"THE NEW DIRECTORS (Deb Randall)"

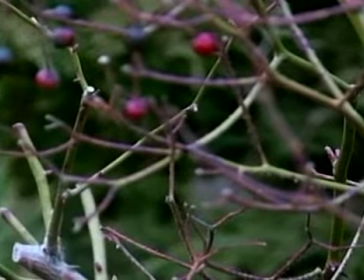And next coming up is a friend's potted amaryllis which we brought outside and we
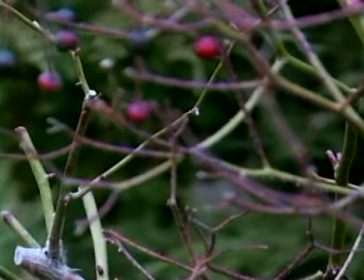had placed it in the snow and which gave it a really nice background
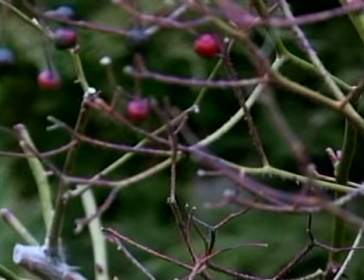really showed the color of the plants but it there we go
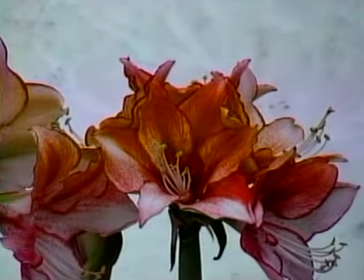oh yeah nice contrast so having that white background really really made it a
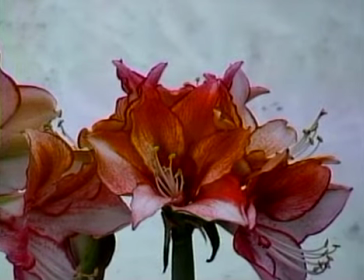nice
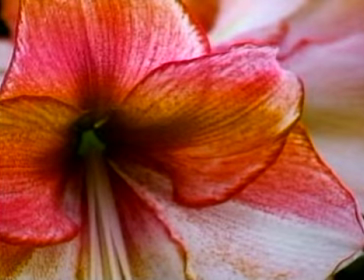picture and then i stayed with it to show lines of joys and emotion and some framing techniques
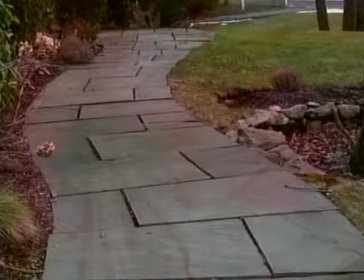and next up is a walkway which shows lines of brace and
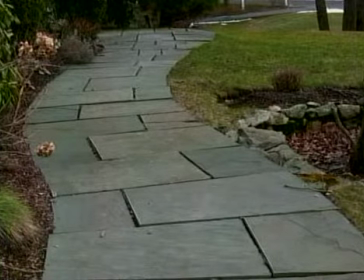really just the general use of lines I thought that was a good example of it and
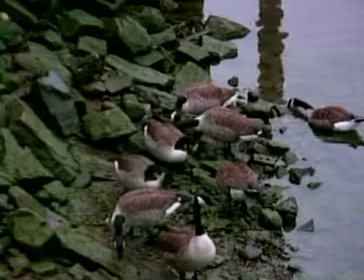we're gonna see the geese again and again I wanted to get some action shots something moving around
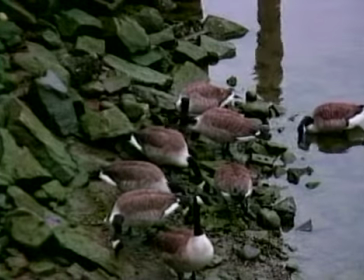so I shot them and that's it so now that you've learned had to shoot and edit what would you like to create next? I really want to finish my campus story and I started because I started that already and I have a better insight to how scenes need to be shot and I want to spend more time in the control room so I can become proficient. Today we got to meet someone who shared the surroundings and responsibilities of her new job as the gallery director for a Waite and Arts Center. As a new director she hopes to apply what she has learned at NCC to her position at Channel 79 and to take better photographs with her new knowledge of composition. Perhaps a photograph of hers will be on exhibit at the gallery someday. We would like to thank Deb for joining us today. We hope you enjoy meeting one of television's future directors and we hope you will continue to join us each week to watch our progress. Thanks and goodbye.
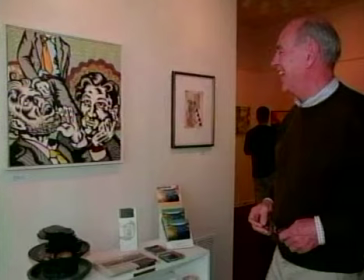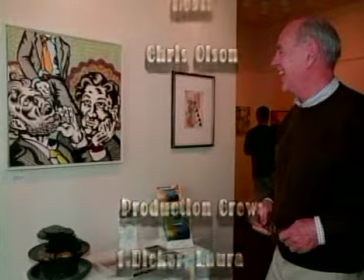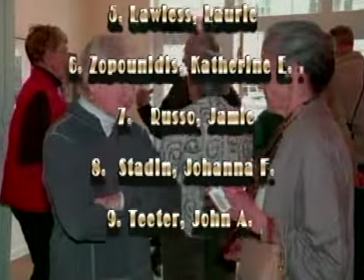This has been The New Directors with your host Chris Olson, directed by Eric Housset.
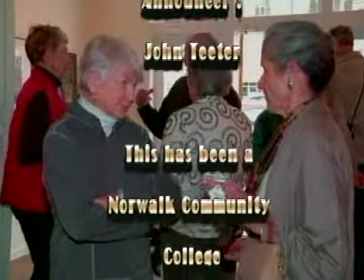I'm your announcer John Titor. New Directors is a Norwalk Community College student production.